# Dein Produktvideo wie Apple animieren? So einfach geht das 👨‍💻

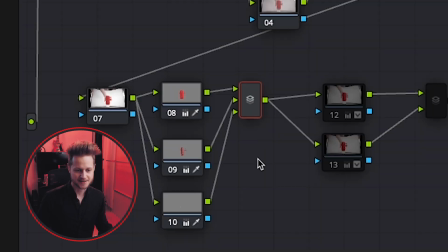12:22 Dann kann ich hier in den Color Wheels den Gamma ein bisschen hochdrehen und bekomme so ein Highlight auf dem Produkt. Das Ganze wird dann in einen Parallel Mixer wieder zusammengeführt und damit habe ich das Produkt deutlich interessanter gemacht.
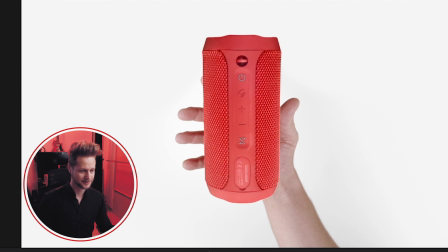12:31 Vorher, nachher, vorher, nachher. Also springt deutlich mehr ins Auge.
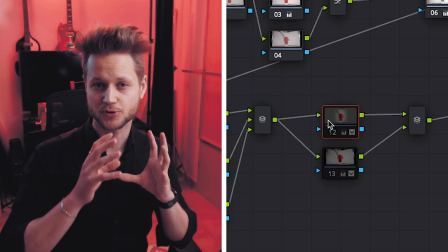12:35 In der nächsten Note sorge ich dann noch dafür, dass der Fokus noch ein bisschen stärker auf dem Produkt landet, indem ich das noch ein bisschen schärfer zeichne als den Rest.
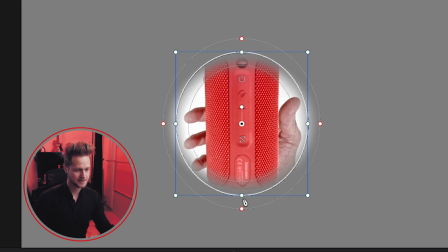12:41 Dazu habe ich in der Note als allererstes so ein Window hinzugefügt und zwar so ein rundes. Dabei das Produkt ausgewählt und eine möglichst weiche Kante genommen, damit es schön ausläuft.
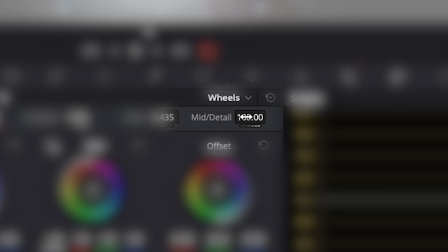12:49 Was ich dann gemacht habe, ist, dass ich hier in den Color Wheels die Midtone Details hochgesetzt habe und zusätzlich noch hier bei dem Blur Tab den Radius ein bisschen reduziert habe.
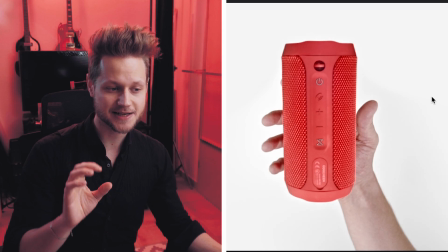12:58 Aber nur ganz leicht, damit das Ganze noch schärfer gezogen wird. Dadurch wird das ganze Produkt nochmal scharf gezeichnet, sodass der Fokus mehr auf dem Produkt ist und noch ein bisschen hochwertiger aussieht.
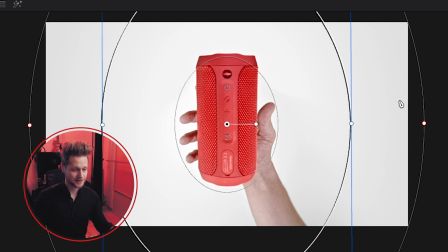13:05 Dann habe ich mit dieser Note noch eine Vignette hinzugefügt und nur den äußeren Bereich auswähle, indem ich hier die Auswahl einmal umkehre und darauf achte,
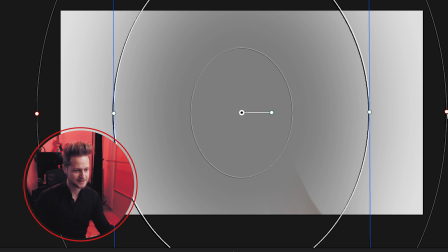13:11 dass außen eine wirklich weiche Kante ist, sodass es wieder möglichst clean ausfädelt.
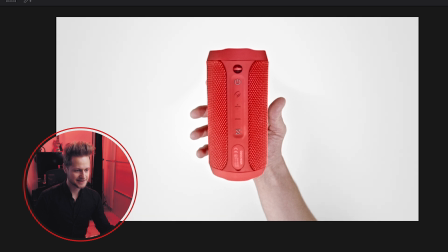13:16 Unter den Color Wheels habe ich hier den Gain dann ein bisschen reduziert und damit so eine ganz leichte Vignette erschaffen, die dabei hilft, noch mehr den Fokus in der Mitte des Bildes zu haben, also auf dem Produkt. Ganz zum Schluss mache ich dann immer gerne noch eine Note, die dafür sorgt, dass die dunkelsten und hellsten Bereiche im Bild entsättigt werden.
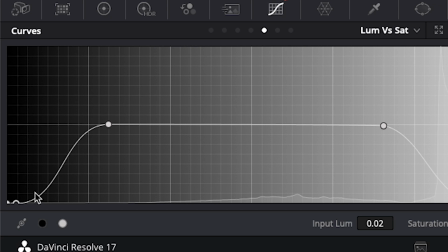13:29 Dazu gehe ich hier in die Curves, wähle Luminance vs. Saturation aus und setze mir so Punkte, dass eben der dunkelste Bereich abflacht und auch der hellste Bereich etwas abflacht.
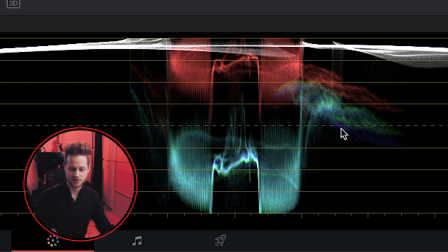13:38 Hier in den Scopes sieht man ganz gut, dass es dabei hilft, die dunkelsten Bereiche noch ein bisschen cleaner hinzubekommen.
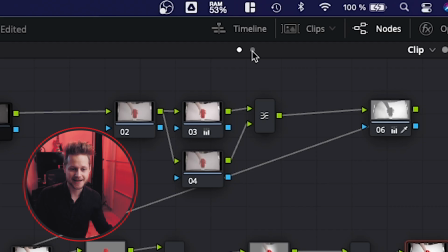13:43 Was ich jetzt ganz zum Schluss immer noch gerne mache, ist, dass ich auf die komplette Timeline nochmal einen Effekt setze, nämlich Film Grain.
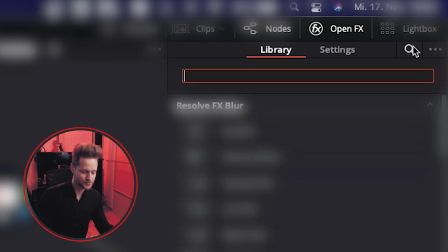13:48 Dazu klickst du einfach hier auf Open Effects und unter Library suchst du dann nach Film und dann findest du hier auch schon Film Grain. Und so ein Film Grain hilft unglaublich dabei, das Bild wieder zusammenzuführen, nachdem man es vorher komplett auseinandergenommen hat. Also einmal Infusion, die Animation und dann das Color Grading. Wenn du jetzt noch ein bisschen Stock-Footage hinzuschneidest und das Ganze mit Sound-Design untermaltest, dann sieht das Ganze so aus.
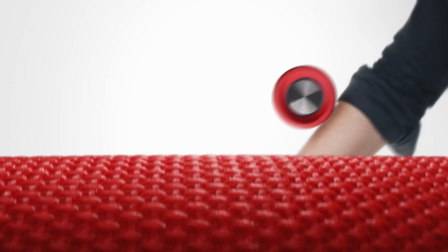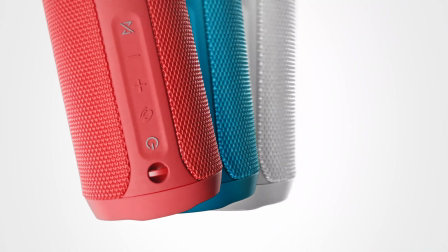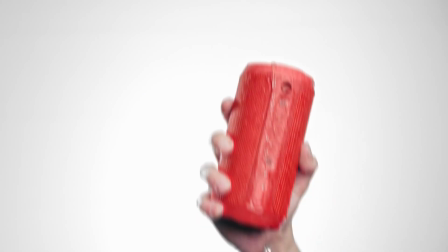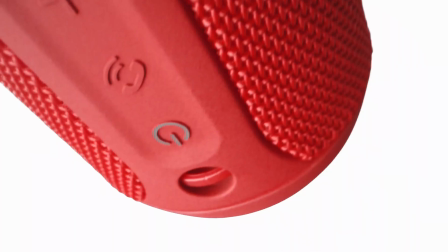Wenn du sehen möchtest, wie ich die ganzen Aufnahmen gemacht habe, dann schau dir auf jeden Fall dieses Video hier an. Alles in allem muss ich sagen, dass nachdem ich die Planung hier einmal fertig hatte, dass in der Umsetzung das ganze Projekt eigentlich relativ easy war. Das heißt, ja, auch du kannst das nachmachen. Und weil du das Video bis zum Schluss geguckt hast, habe ich noch eine ganz kleine Überraschung für dich. Bist du bereit?